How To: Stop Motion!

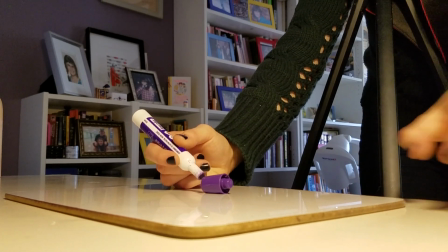4:06 There is a moment where it's just slightly detached from the marker, but not completely.
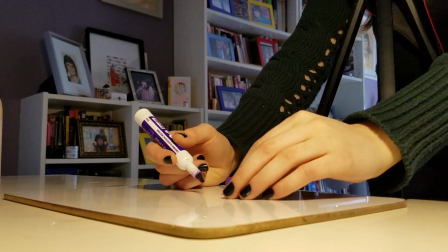4:11 Here, I'm just moving the cap slightly and taking a picture each time I move it,
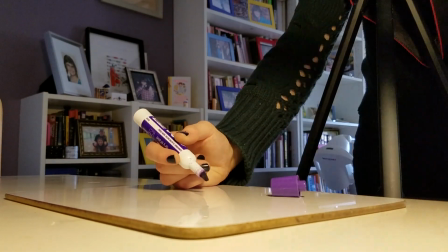4:17 so that when we put it in a video, it'll have a very seamless movement across the whiteboard.
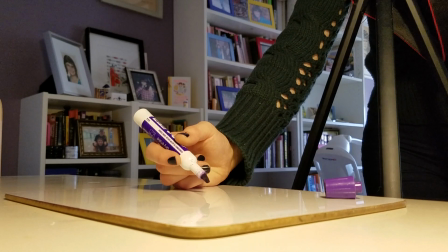4:22 Remember to keep your whiteboard and camera as still as possible throughout your picture taking to make sure that the transition between your photos is nice and smooth.
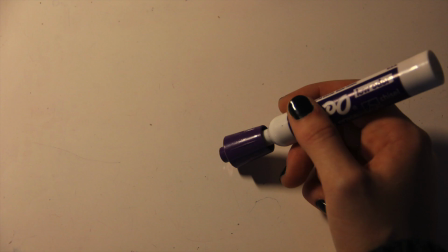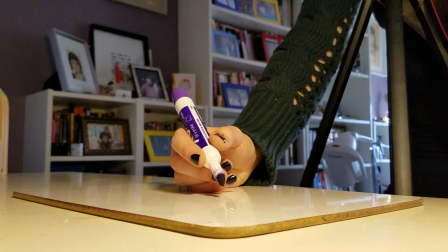4:40 Next I'm going to show you how to capture yourself drawing something.
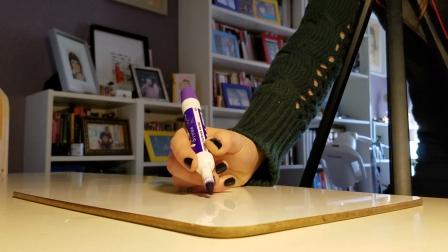4:46 So of course begin by just focusing the camera on your marker and on your hand on the whiteboard. This style is very easy to do. You basically just draw whatever you're drawing and take pictures very frequently.
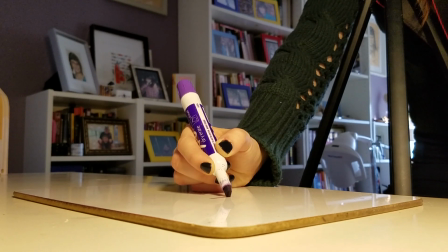5:04 So what I did is I just kept my finger on the shutter and I had it held down halfway so that it remained focused and then I would just press it down all the way to take a picture every few seconds.
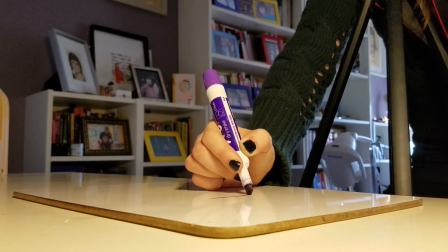5:18 Now this way can take quite some time so definitely just stay patient and remember to keep your whiteboard and camera as still as
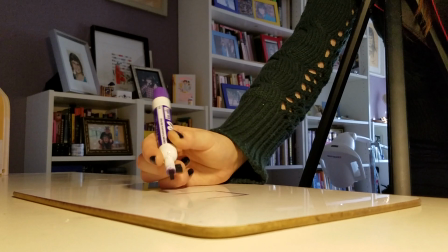5:26 possible and definitely just draw slowly so that you can take pictures at a good rate and really capture every detail that you draw.
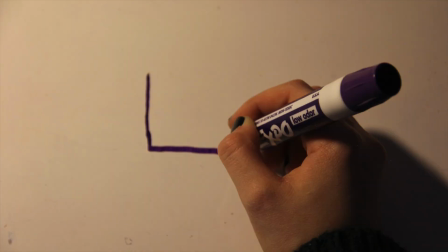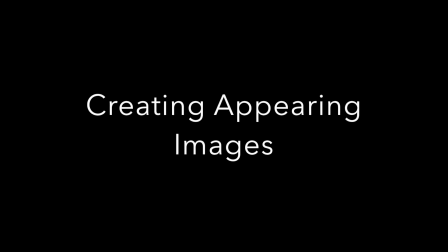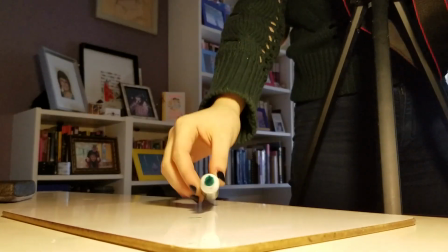5:51 This style is really similar to the last. The only difference is that now the hand will not be present in the photos.
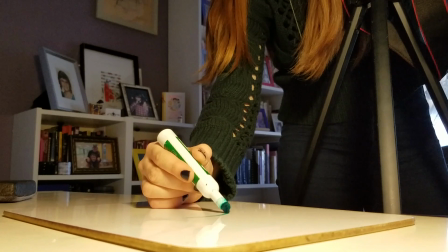6:00 Here, you're just going to want to draw really small bits of
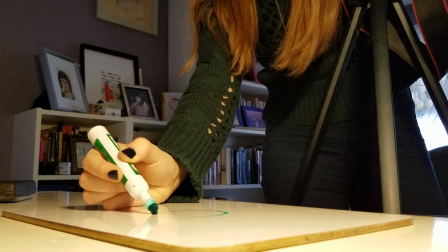6:05 your drawing and take a picture of each of the small bits that you draw.
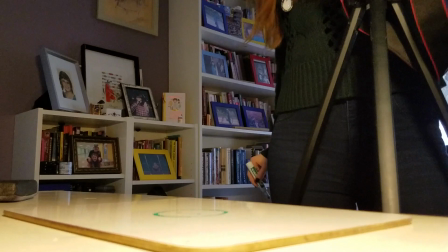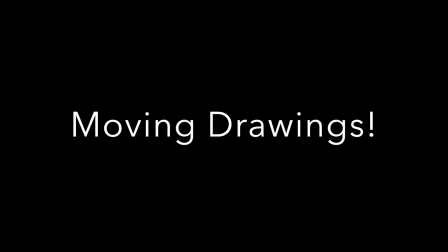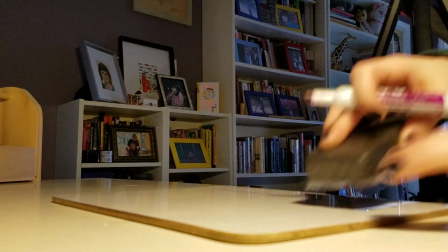6:28 Lastly, I'm going to be showing you how to move your artwork.
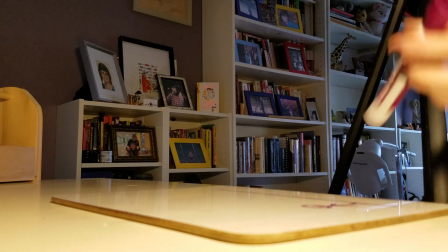6:33 You're going to start out by drawing out the basic scene and the very first position that your character or object you're drawing is in.
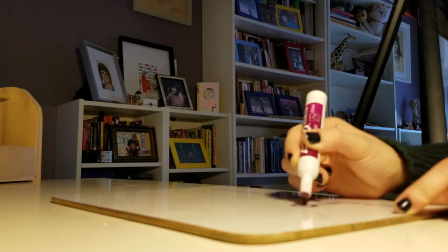6:42 The idea of capturing every small little movement and every aspect of
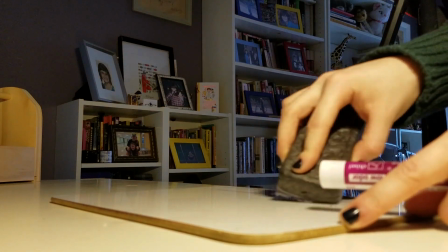6:49 the movement prevails here so you're gonna want to draw out each small
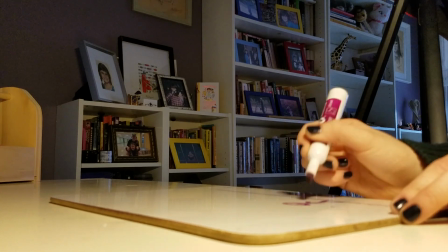6:55 action or movement that your character or object does so that again you have a very
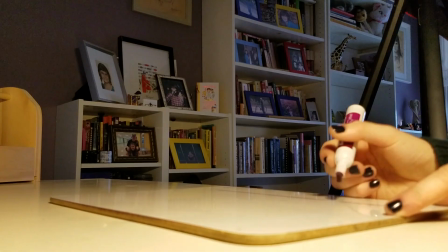7:01 smooth transition between photos and between movements so for example in the stop motion
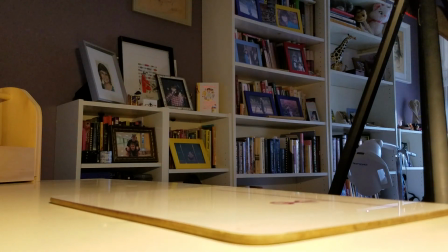7:07 I'm making here I'm having my character walk across the setting so in every other picture he's going to have his leg up as if he were just walking along on the little road. In this style, I also find that it helps to really watch your viewfinder and see where
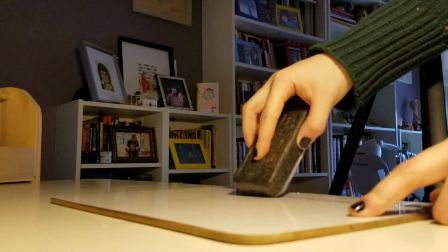7:26 your character or object last was to make sure that you're getting the most continuity between movements and between shots.
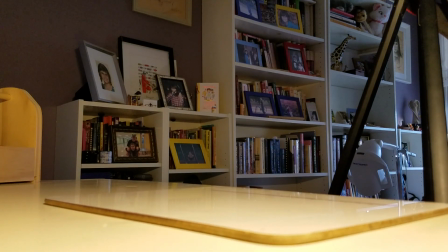7:34 So I'll look at my display and I'll try and match up where the character
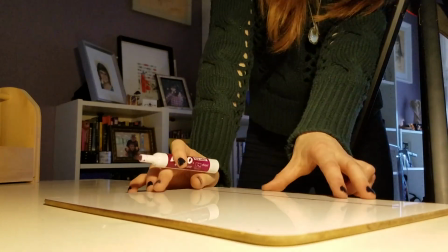7:39 is on my display to my whiteboard so that I know where to next place my character in the next shot.
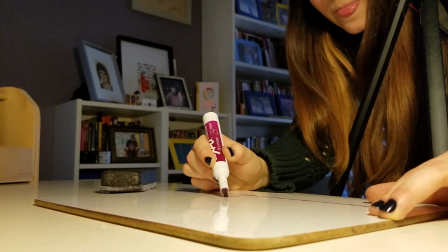7:44 And of course, definitely make sure to keep your camera and whiteboard in the same position at all times.
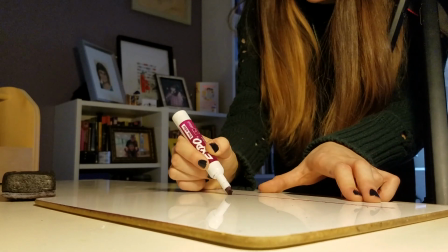7:51 Additionally, don't stress about making your character or object exactly the same in each picture because obviously
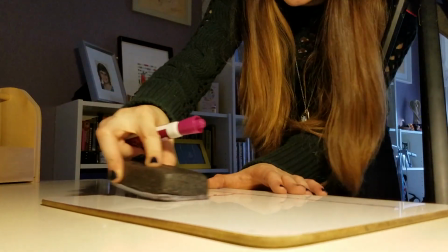8:00 it will be a little bit different each time and the pictures go by so fast that no one will really be able to tell the very minor differences.
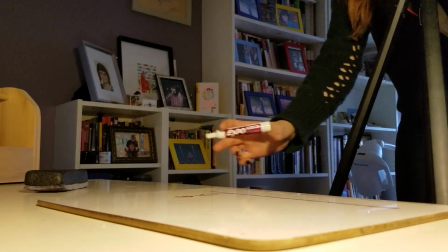8:08 So don't really worry about that too much.